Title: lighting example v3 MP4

I would strongly recommend that you use a tripod when filming. The video is easier to watch, the files compress to a smaller size and the production values are improved.
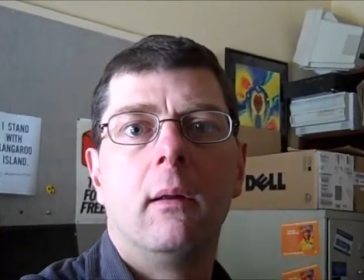I'm filming this with a handheld camera. The background will be moving slightly and is somewhat distracting.
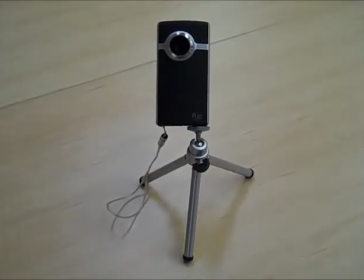The tripod that I used for the earlier shot was a small tabletop tripod. These tripods are relatively cheap and easy to use.
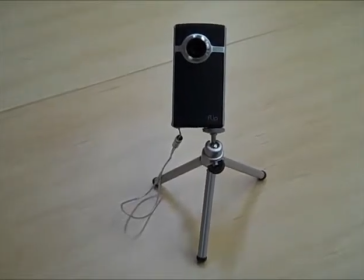The only downside is that you often need a table to put them on.
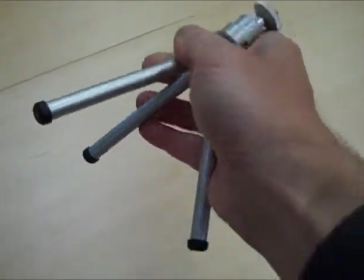Their portability and low cost make these tripods
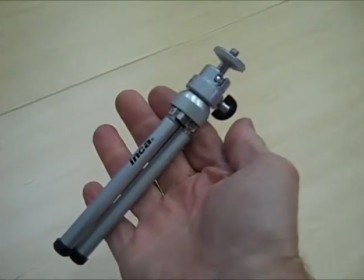an ideal addition to any video or still photography equipment.
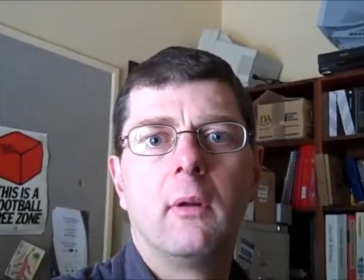Lighting is another important consideration. In this shot, I'm lit through a single window.
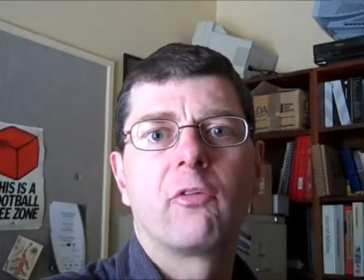The light at the moment is slightly to one side and casts a shadow on one side of my face.
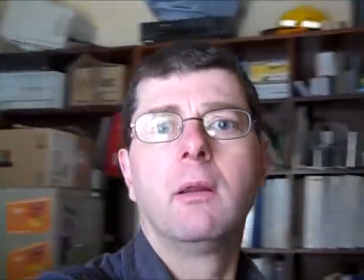This actually adds a bit of depth to the image. If I face the light directly, you'll see that my face, or the lighting on it, is much more even,
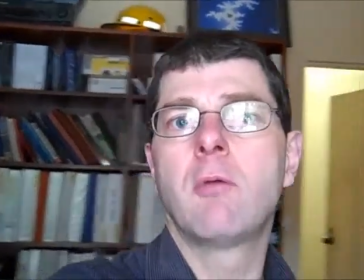but it's slightly flatter and less interesting. If I move the light off to one side you'll see the opposite effect.
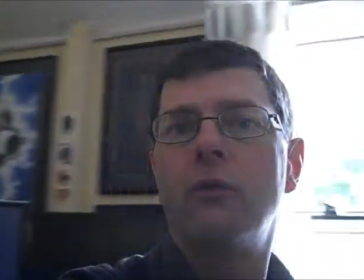It's important not to have too much backlight. You'll see that here the backlight is too intense
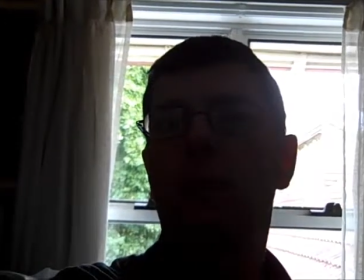and I am hard to visualise.